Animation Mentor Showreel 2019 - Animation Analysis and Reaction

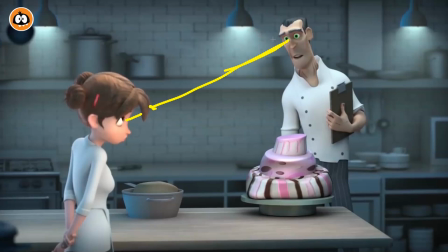[8:14]
A lot of times with students or myself, I always kind of double check that the eye line is not all funky.
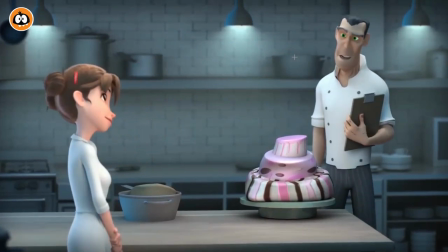[8:20]
A good connection there. It's also good back and forth in terms of when are we supposed to look.
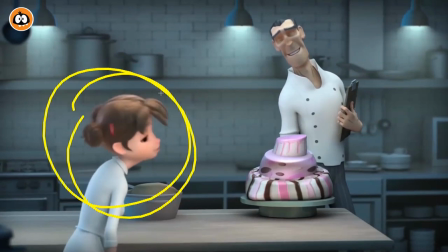[8:25]
There's not a competing action in terms of a lot of movement and a lot of movement there. We know when to go back and forth.
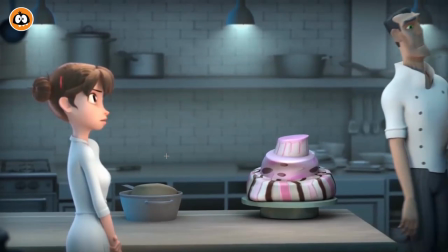[8:33]
And it's cool too where we have that exit there, and this could be done. It's one of the examples that I bring up on my channel, is that just because the audio is done doesn't mean that you have to be done.
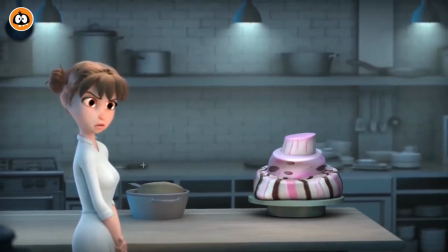[8:41]
And it gives that character, you know, a little bit of chance to have a reaction to all this, which is really cool.
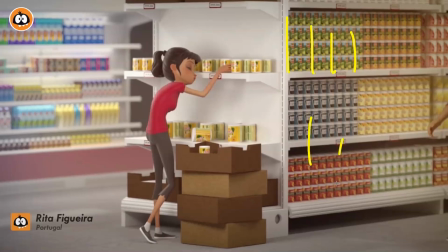[8:50]
It's great too. Just that the repetitiveness and all of that just goes into her pose of, oh, this is so boring.
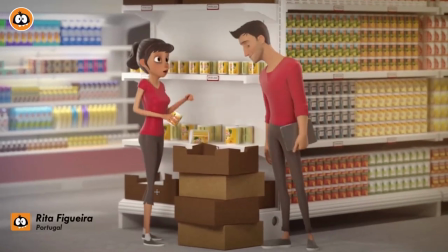[8:59]
It's a great walk.
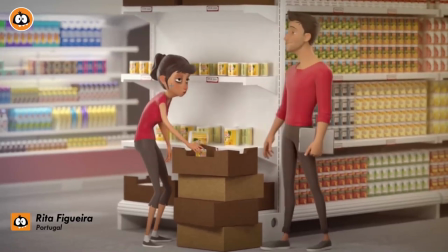[9:00]
Again, it's good contrast to it in her where she's just completely, you can see, and just the posing, everything is, and then fully straightening up.
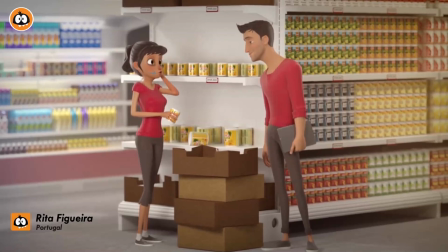[9:09]
I love the contrast in that pose. It's great too where there's that stiffness where you have no darts, no blinks. She's completely mesmerized by this. I love that look.
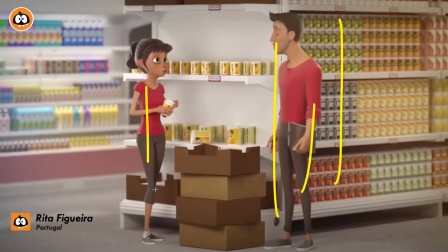[9:23]
Cool too. I like that you switch from a wide where you can see full body mechanics to a closer look on the faces.
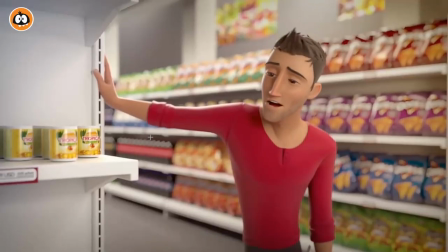[9:33]
Such great expressions.
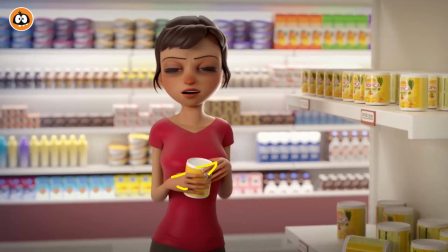[9:38]
Also tricky to do when you hold props that you don't have full IK arms
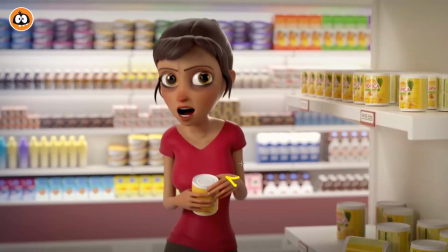[9:42]
where the body moves and kind of the hands and arms kind of stuck in space.
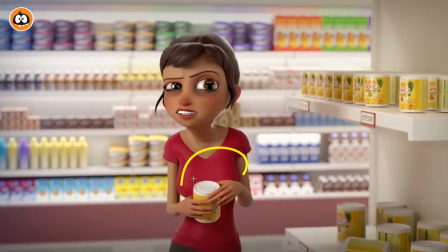[9:47]
It's nicely done here where it feels connected to the body. So good.
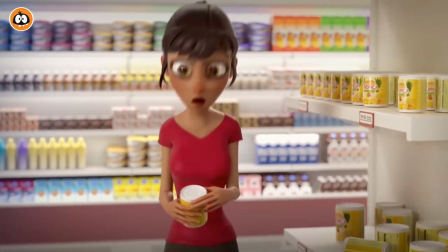[9:57]
Again, lots of extra nice little details on the hair. I love the change in expression, the stretchiness in the face.
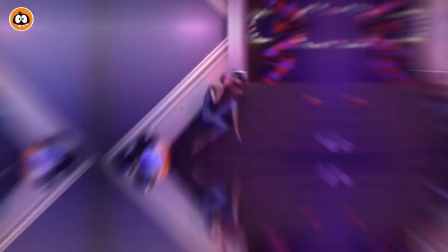[10:04]
And look at that. It's just such a great look. And this is so good. I love that ending.
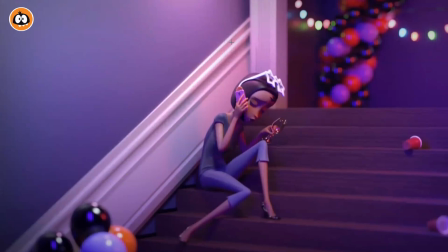[10:09]
A, again, because of the look. Again, I have to just compliment the lighters. It's technically a simple step, set, not step. But I love that. I love the little touches there, showing how out of control this party is. With the nicely depth of field, out of focus elements. Great.
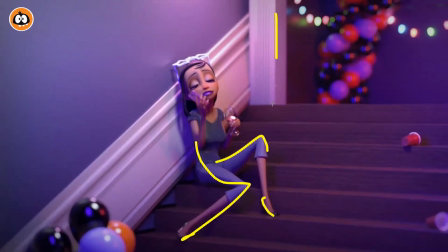[10:25]
I love that, that she's on the stairs. Like, for me, it's always when you look at a set. A set can give you ideas for your poses.
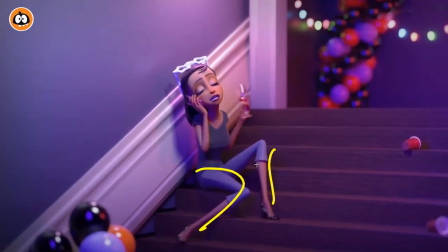[10:32]
And again, because of this, it gives you asymmetry in the pose. But I love all of this.
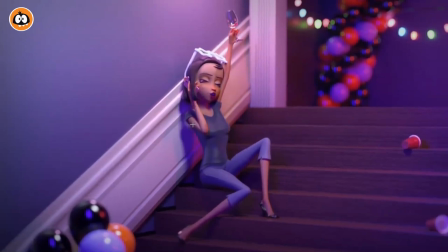[10:38]
And I love that. Such a great, you know, it's not like she, I love you. It's not like she's yelling it, but the pose is kind of like she's so drunk that she can only say this. But the pose tells her, tells us, oh, I love him and I really love you, not just like you.
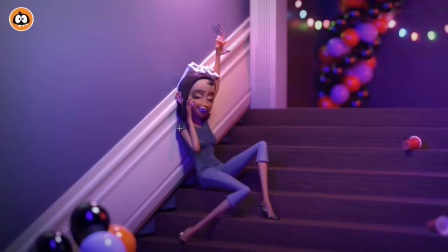[10:52]
So good. And I like that. Drop against the wall. You can feel the weight. So good.
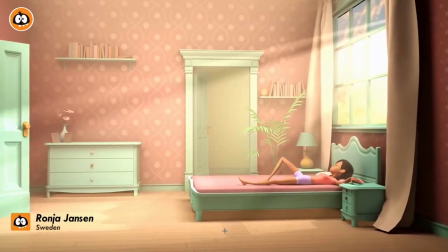[10:59]
Oh, this one's great too. It's a great contrast in movement. I love that.
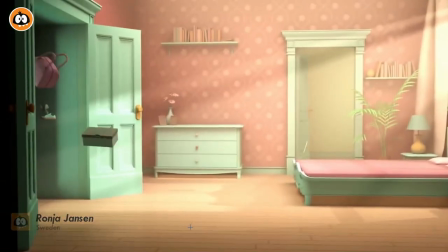[11:04]
This, like, beautiful poses, lots of movement, right? Lots of energy, lots of stuff happening.
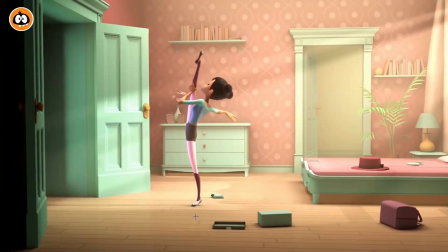[11:09]
And then, oh, I get goosebumps. I love this. It's so cool how you have so much movement. And then it slows down and it fits the character. I mean, that's a pose and she has that as a ballerina. And goes that little bing. The beautiful exit.
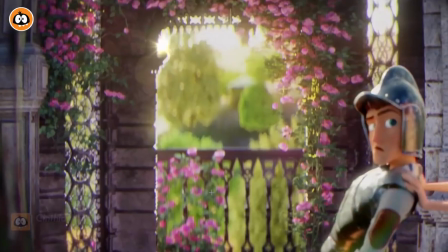[11:25]
Such a cool shot. I love it. Oh, man. Come on, this could be out of a movie.
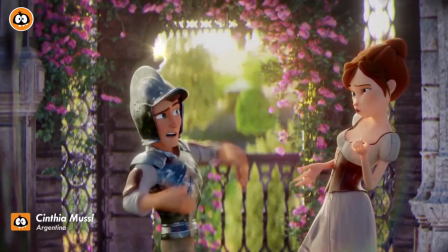[11:33]
I love that the changes in her posing and what she, like, she uses him like a prop.
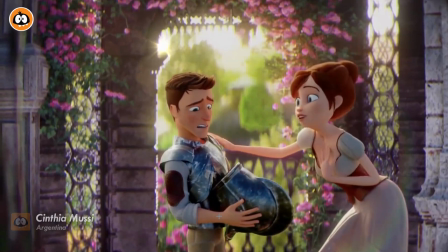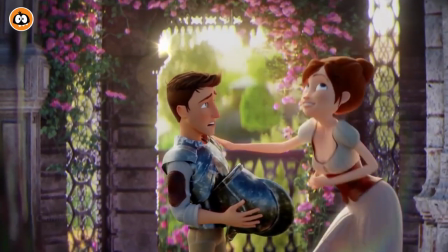[11:44]
Oh, so good. Sorry, completely transfixed by the poses.
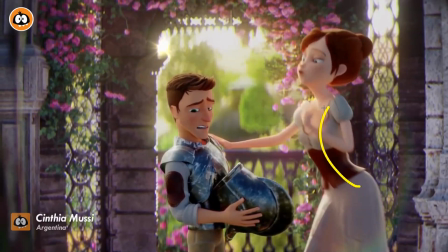[11:50]
I like that the energy in the chest and the head.
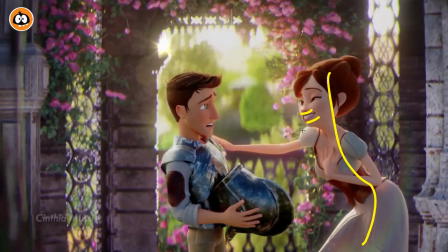[11:53]
That it's not just feel like, you know, a pose and then a copy paste the lip sync where it's just kind of the jaw movement and it doesn't really affect the body. There's no, it doesn't quite feel like she's actually saying the words, but in this case, it's really well done.
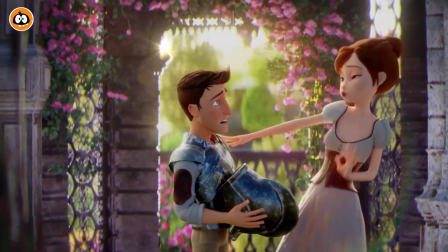[12:06]
Because I like that, the rhythm in there that fits the audio. Love the timing on her move up into this.
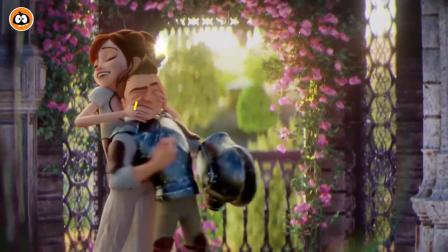[12:16]
And I love that, stuff like that. Interaction stuff is always interesting to see. It's complicated to do with the constraints.
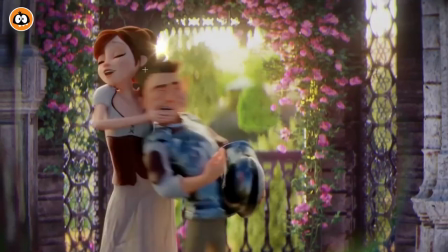[12:21]
And you want to really feel like they are connecting.